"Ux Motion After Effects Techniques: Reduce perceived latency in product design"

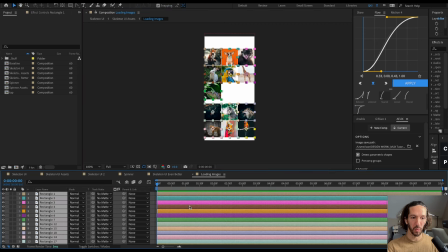All we need are all of these images here. What we want to do is just paste in the opacity that we're using with the skeleton UI.
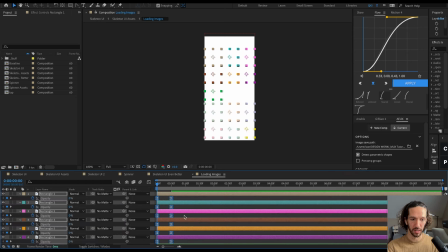So I'll go ahead and paste that in. You see that we have it here. Still, it's all just fading in at one time, but we can use that wonderful script called Rift, and we can fade this on and cascade them.
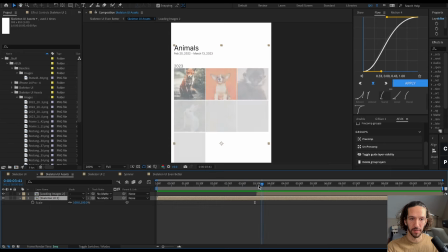And so now if we line it up with 3.5 seconds of latency, we can see, because after that,
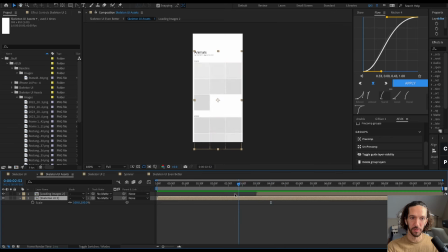we have this cascading loading of all those images, which feels much more cohesive with the way that we're treating the latency. Like it feels a part of the same system and the same motion, that it's kind of fading in and cascading along with the skeleton UI.
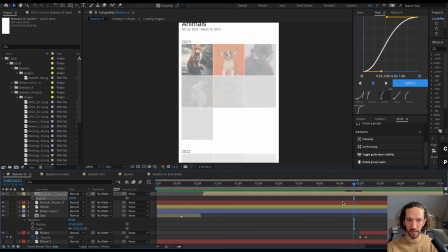So now if we go back here, we're actually going to remove this opacity fade at the end, and we're just going to remove that altogether.
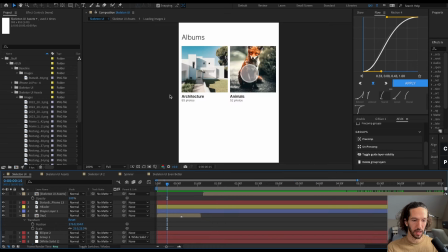So let's take a look at even better skeleton UI.
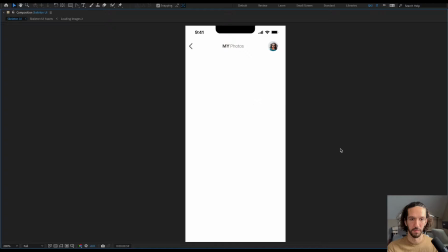Because this feels much more cohesive. It feels very, very quick. It just feels like we haven't really left the app. We're not really like in this white dead space. Things are happening the whole time, and it really doesn't feel as long as it did in the very first baseline where we have nothing. It feels even faster and more interesting than just an indeterminate spinner.
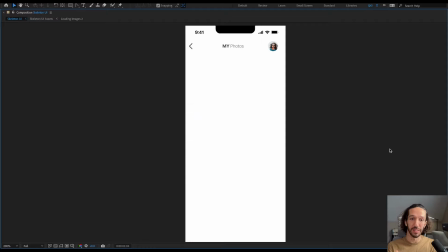And overall, we've really reduced the perceived latency and made this a much more enjoyable experience for our user. And that's it, folks. Just a few simple ways to reduce perceived latency in all of your experiences by using spinners and skeleton UI, and a few different tips and tricks to really reduce the overall perceived latency. I hope this is helpful for all of you, and I'll catch y'all next time.